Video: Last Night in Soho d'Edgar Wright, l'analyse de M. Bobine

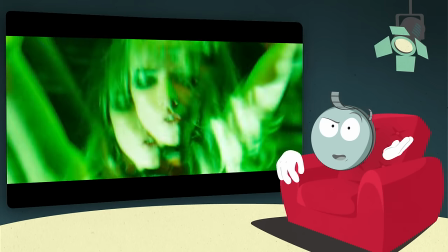[8:11]
En effet, la représentation du monde du crime teinté de psychédélisme, voire d'onérisme,
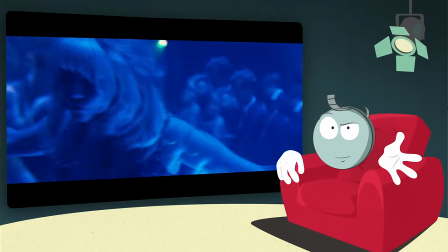[8:16]
n'est pas sans rappeler celui à l'oeuvre dans le cinéma d'exploitation japonais des années 60-70, du Seijun Suzuki de la jeunesse de la bête,
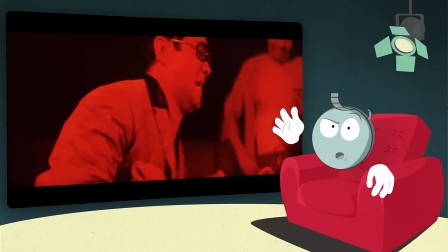[8:23]
en passant par le Yakuza Wolf de Ryuichi Takamori et tant d'autres productions issues des studios Nikatsu et Toei.
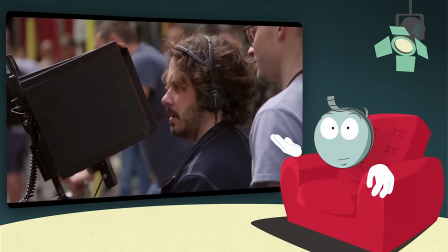[8:30]
Si Edgar Wright n'a jamais évoqué ce courant cinématographique comme influence de son film, il y a cependant deux éléments qui permettent d'y voir une vraie connexion.
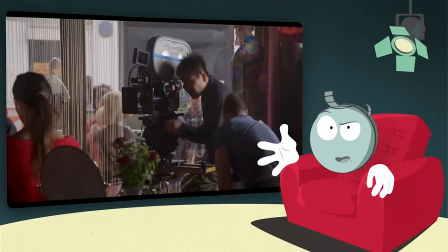[8:37]
La première, c'est la photographie du chef opérateur sud-coréen Chung Chung-Hoon qui s'inscrit dans l'approche raffinée et picturale qui caractérisait tout un pan du cinéma d'exploitation japonais.
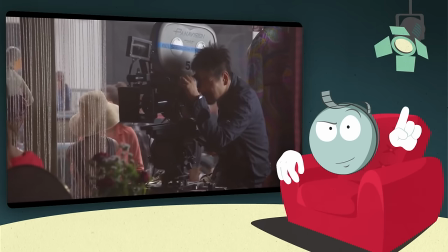[8:46]
Un cinéma qu'affectionne d'ailleurs le réalisateur Park Chan-wook avec qui il a beaucoup travaillé. La seconde connexion, c'est la manière dont l'inconscient collectif britannique et qui peut dialoguer avec celui du Japon, comme le rappelait Jean-Pierre Dionnet.
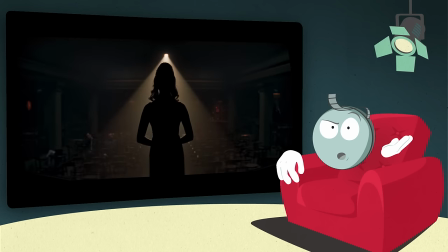[9:13]
Le point névralgique de ce dialogue entre ces deux cinématographies, c'est le personnage de Sandy et son interprète Anya Taylor-Joy.
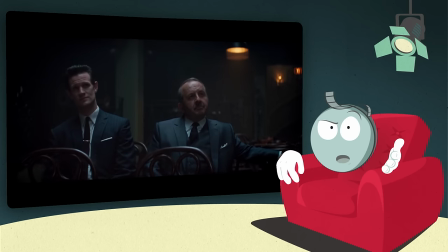[9:20]
Le parcours de Sandy est celui d'une aspirante chanteuse victime de la pègre qui va se venger en tuant les gangsters et les clients qui abusent d'elle et des autres femmes du quartier.
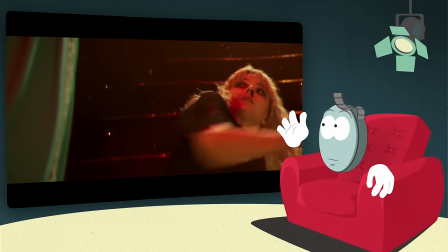[9:29]
Elle deviendra même un fantôme vengeur à l'apogée de l'aspect fantastique du récit.
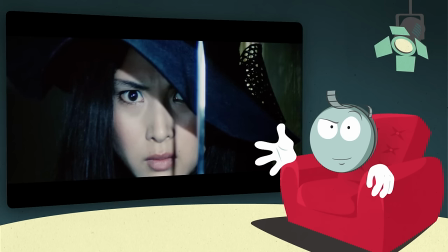[9:33]
Et là, il est difficile de ne pas penser au personnage de Sasori dans la franchise La Femme Scorpion, incarnée à de nombreuses reprises par l'actrice Meiko Kaji à qui nous avions consacré un épisode.
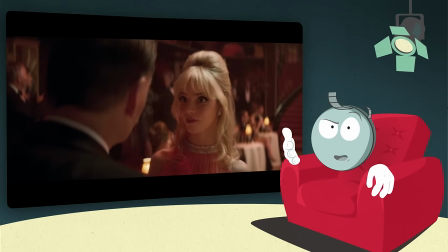[9:42]
Et d'ailleurs, l'interprétation d'Anna Taylor-Joy repose en grande partie sur son regard particulièrement expressif qui lui permet d'imposer immédiatement son charisme dans le cadre,
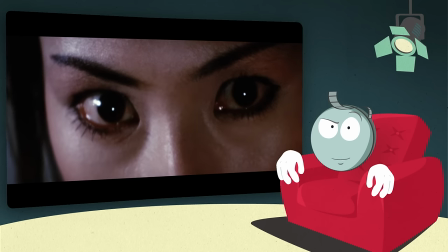[9:50]
exactement comme pouvait le faire l'interprète de Lady Snowblood. Et enfin, tout comme Meiko Kaji, Taylor-Joy se retrouve elle-même à pousser la chansonnette pour les besoins du film.
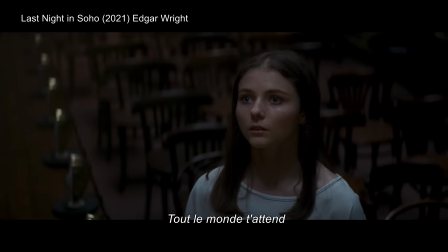Mais ce qui intéresse surtout Wright dans ce cinéma d'exploitation d'une autre époque, c'est avant tout l'essence même de ses œuvres, les archétypes.
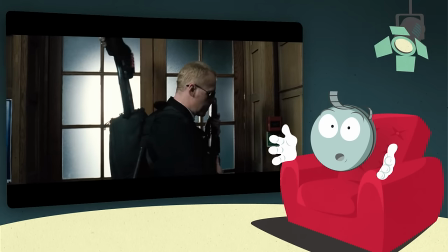[10:14]
Le cinéma de Wright est d'ailleurs un cinéma d'archétypes qui s'assume totalement.
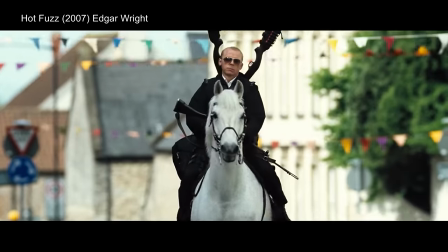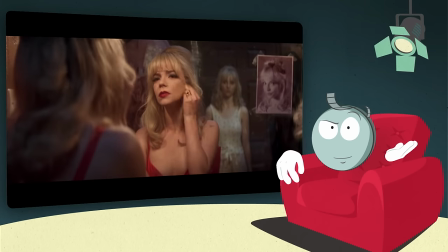[10:24]
Du fait de sa relecture des récits de vengeance féminine, Last Night in Soho s'articule autour d'archétypes féminins. Il était donc essentiel pour Wright d'apporter un point de vue féminin sur son sujet. Or, comme on l'a vu, il y a beaucoup de femmes impliquées dans la conception même du film. La productrice Nira Park, la chercheuse Lucie Pardy et la scénariste Christy Wilson-Kerns.
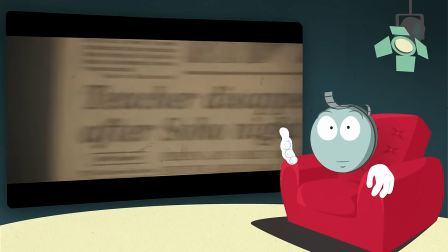[10:43]
En plus des nombreuses histoires tragiques concernant le quartier de Soho qui a rapporté Pardy à Wright, Christy Wilson-Kerns s'est inspirée de son propre vécu pour écrire le script.
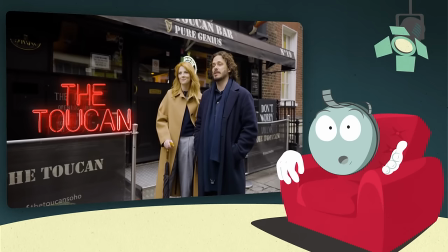[10:51]
Et oui, à l'instar d'Héloïse Turner, la scénariste a travaillé en tant que barmaid au Toucan Pub.
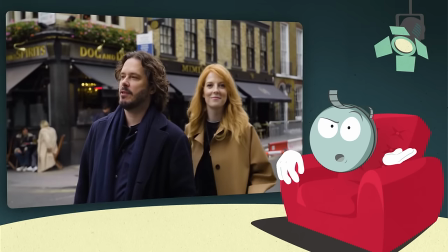[10:57]
Elle vivait à côté d'un club de strip-tease et a été témoin de nombreuses violences envers les femmes de son quartier.
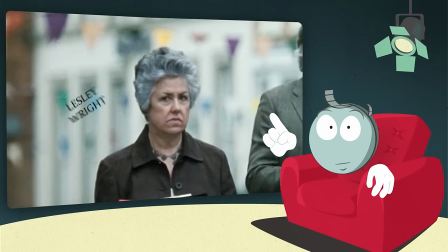[11:02]
Enfin, à toutes ces expériences vient s'ajouter le témoignage de la mère de Wright concernant le comportement des hommes de sa jeunesse et qui a également enrichi le scénario.
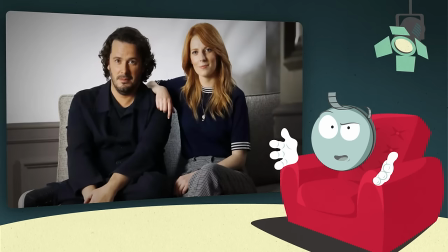[11:11]
En cela, Last Night in Soho apparaît pour son duo créatif comme une œuvre bien plus personnelle qu'elle pouvait sembler l'être au premier abord.
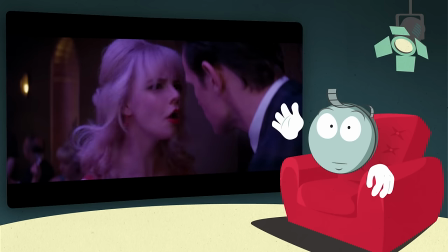[11:18]
Et pourtant, bien que le film soit une critique du patriarcat représenté par le milieu interlope du sceau des années 60,
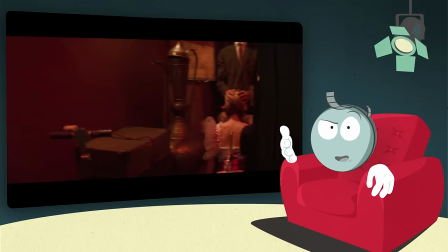[11:24]
Edgar Wright savait qu'il risquait de tomber dans le piège d'un certain voyeurisme, même involontairement.
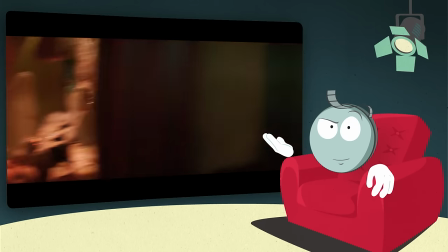[11:29]
Pour éviter cet écueil, il va créer une distance entre le sujet et le spectateur,
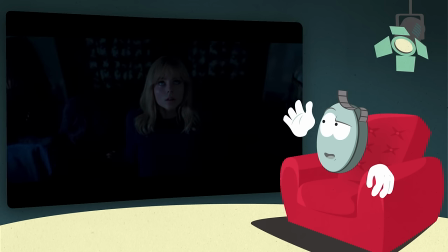[11:34]
que ce soit au travers de ses choix de cadres, notamment lors de la scène de meurtre dans la chambre d'Héloïse où Sandy apparaît en nuisette à travers le miroir,
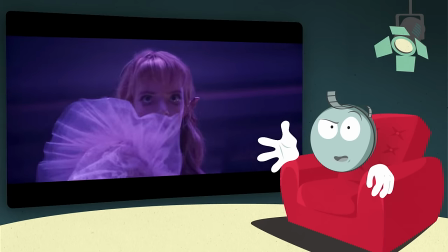[11:41]
ou au travers du montage, comme lors du numéro de marionnette où le monteur Paul MacLeese coupe pile au bon moment,
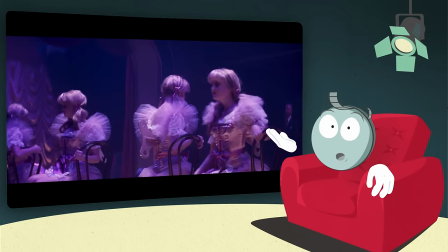[11:46]
ne laissant que l'information visuelle que le spectateur doit retenir, à savoir l'exploitation et l'objectification de jeunes modèles.
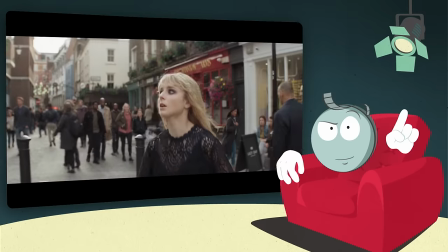[11:53]
Mais malgré ce jeu d'équilibriste entre ce qui est montré et ce qui est suggéré, Edgar Wright ne se met pas pour autant à distance de ses héroïnes, bien au contraire.
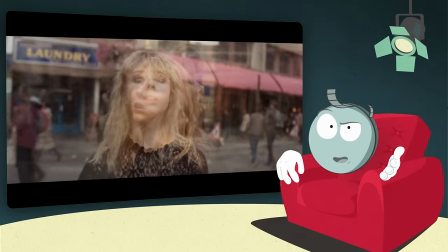[12:01]
La mise en scène de Wright épouse totalement le point de vue de ses personnages et ne ménage pas ses effets pour nous transmettre leurs ressentis.
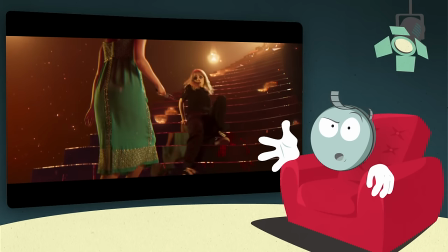[12:07]
Sur ce point, la mise en scène baroque de Wright évoque pas mal celle de son idole Sam Raimi.
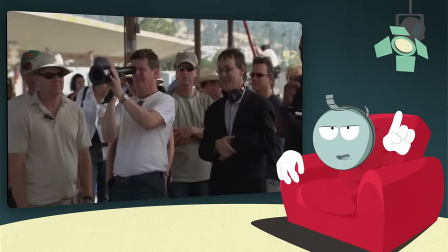[12:12]
Fun fact, Raimi avait même pensé lui confier il y a quelques années et la réalisation de son Jusqu'en Enfer.